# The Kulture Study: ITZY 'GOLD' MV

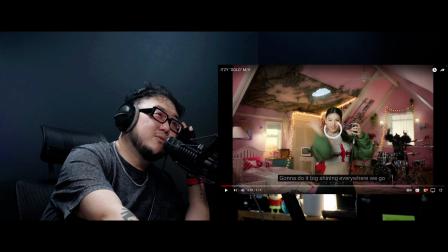I think I also love how just a mishmash it feels like.
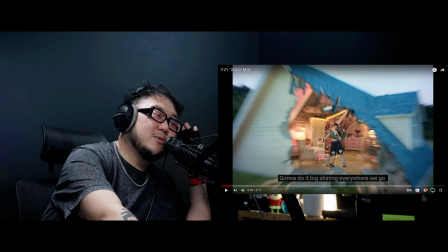Wow. Wow.
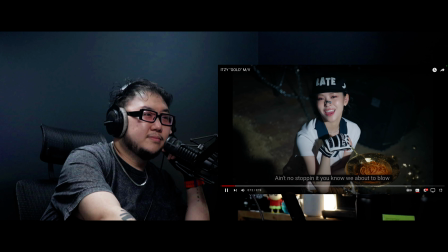Oh, wow. That's multiple shots connected together. Wow, that's cool.
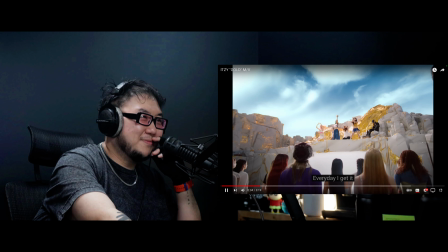Going to my head, going all out of control, cause I shine so bright like dynamite gold.
Ooh. Ooh. Yeah. ITZY.
So bright like dynamite gold.
I see. So we're rewinding before they blow shit up.
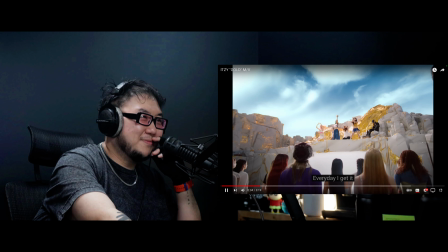Yeah. Interesting that they've got the infinite mirror effect going on, but the timing is different. That's interesting.
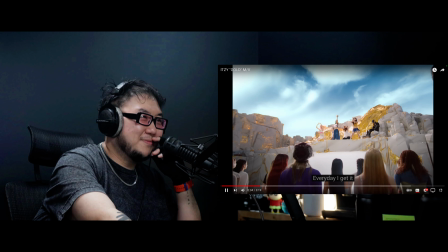God, the incoming. It's a damn joints beat. Wow. On an ITZY title track. That's cool.
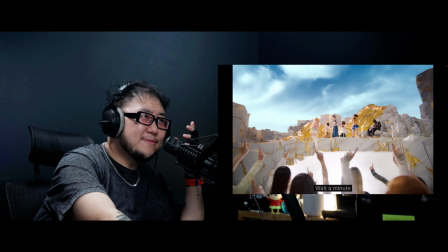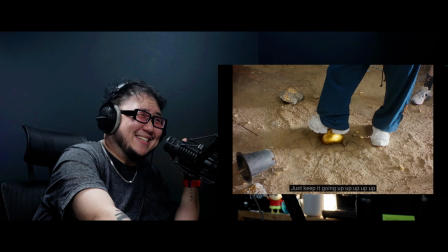Oh my god.
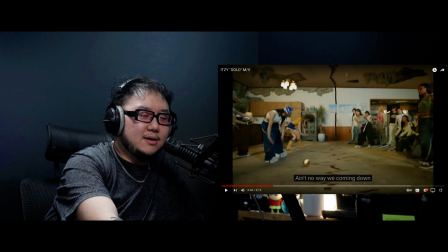Ah, love that little
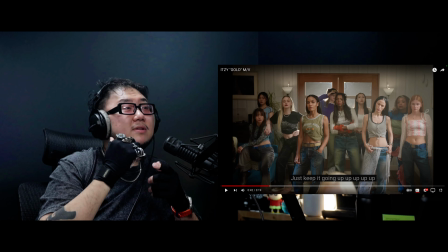the cutouts. The bop bop bop. What I love is that this music video so undeniably has personality. It's not just like, oh, the scale is big. There's a lot of money in it. It's those little things like having those shots like.
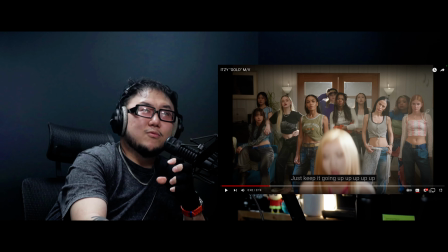Having an edit like that, having shots like that, really gives just an added personality and depth to it. That is that extra level of treatment I've been looking forward to in their videos. I love it.
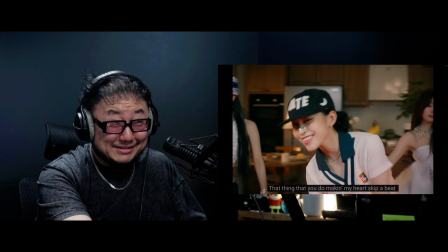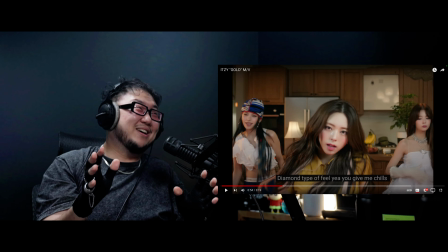I love this. I love this chanting. Oh my god. Oh. Whoa. Okay. One more time.
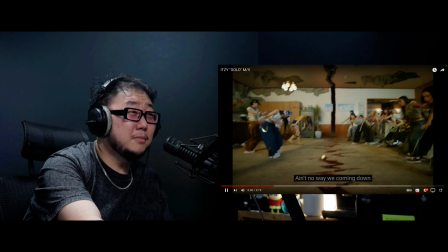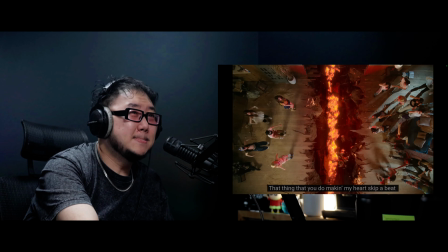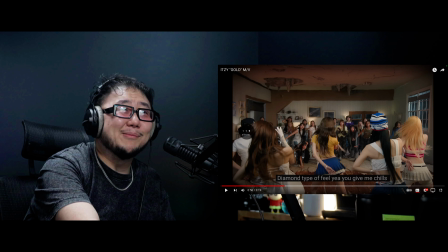Their dance party is literally causing a cataclysmic event and splitting this house apart. God damn, this pre-chorus beat is insane.
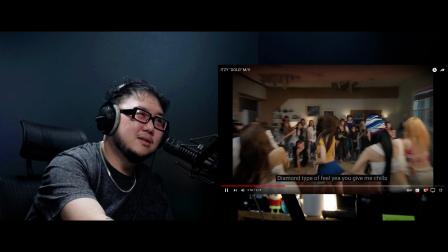Wow. Oh, I love how they shot Yeji's portions right here.
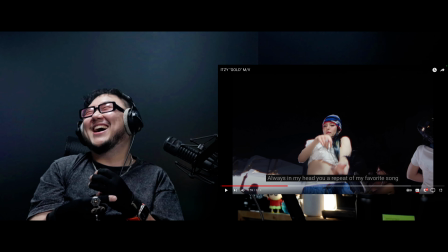Oh, it's so fucking cool. Oh my god, the speed ramping into these slow down effects.
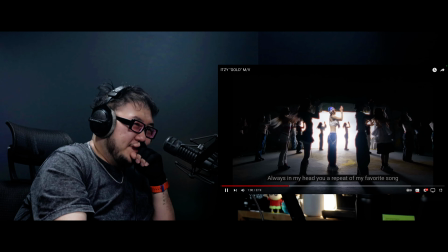Oh my god. Wow, wait a minute.
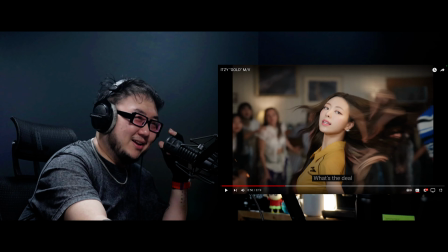Oh my god, I didn't even notice this.
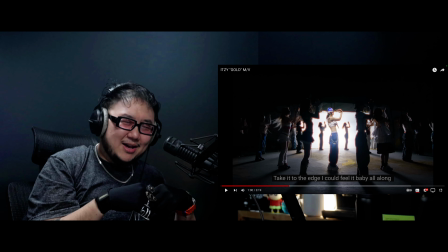Wow. So, yeah, so this is even just like straight up practical lighting work.
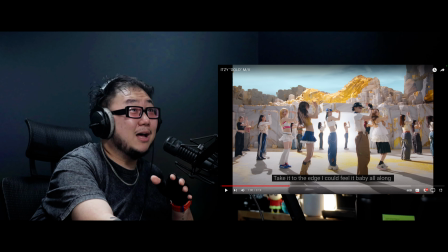I don't think this is even an edit. Wow, it's not, baby. That is, oh shit.
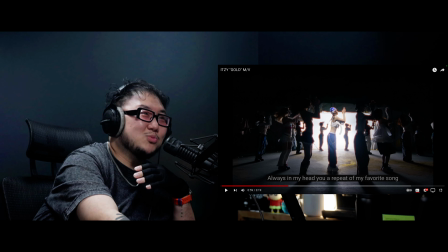That's insane. That is one of the coolest transitional moments ever.
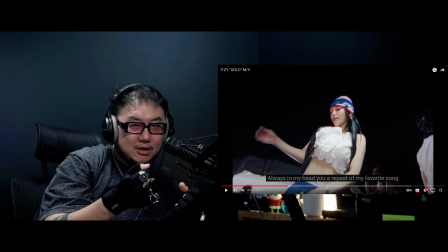So we're already on this set that we're about to cut into, but what we're doing with the edge here is like cutting to these low and high angles, but we've drastically changed the lighting so that we kill all the background imagery so we can't see that at the top.
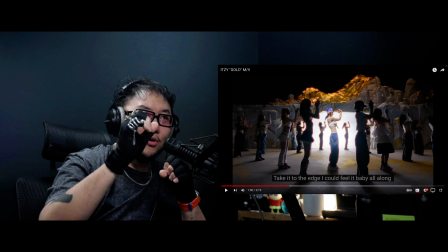But then once we got to this shot, all they do is just bring all the lights back on and then turn.
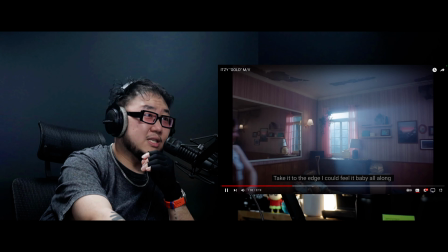I don't think they even turn anything off. They just bring all the lights back on and then reveal back to this huge gold set.
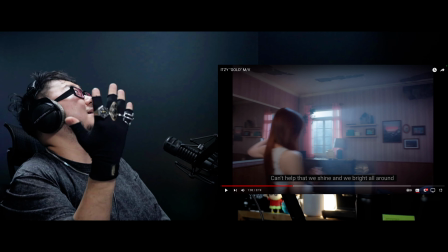Oh my god, that's incredible.
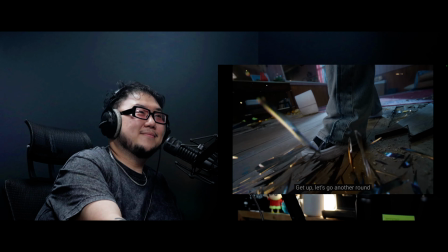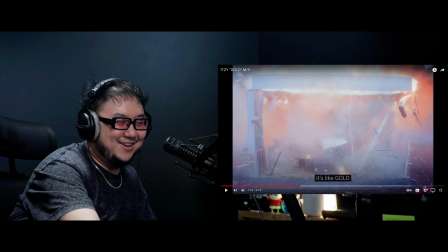Oh, that's so cool. Oh god, the blocking.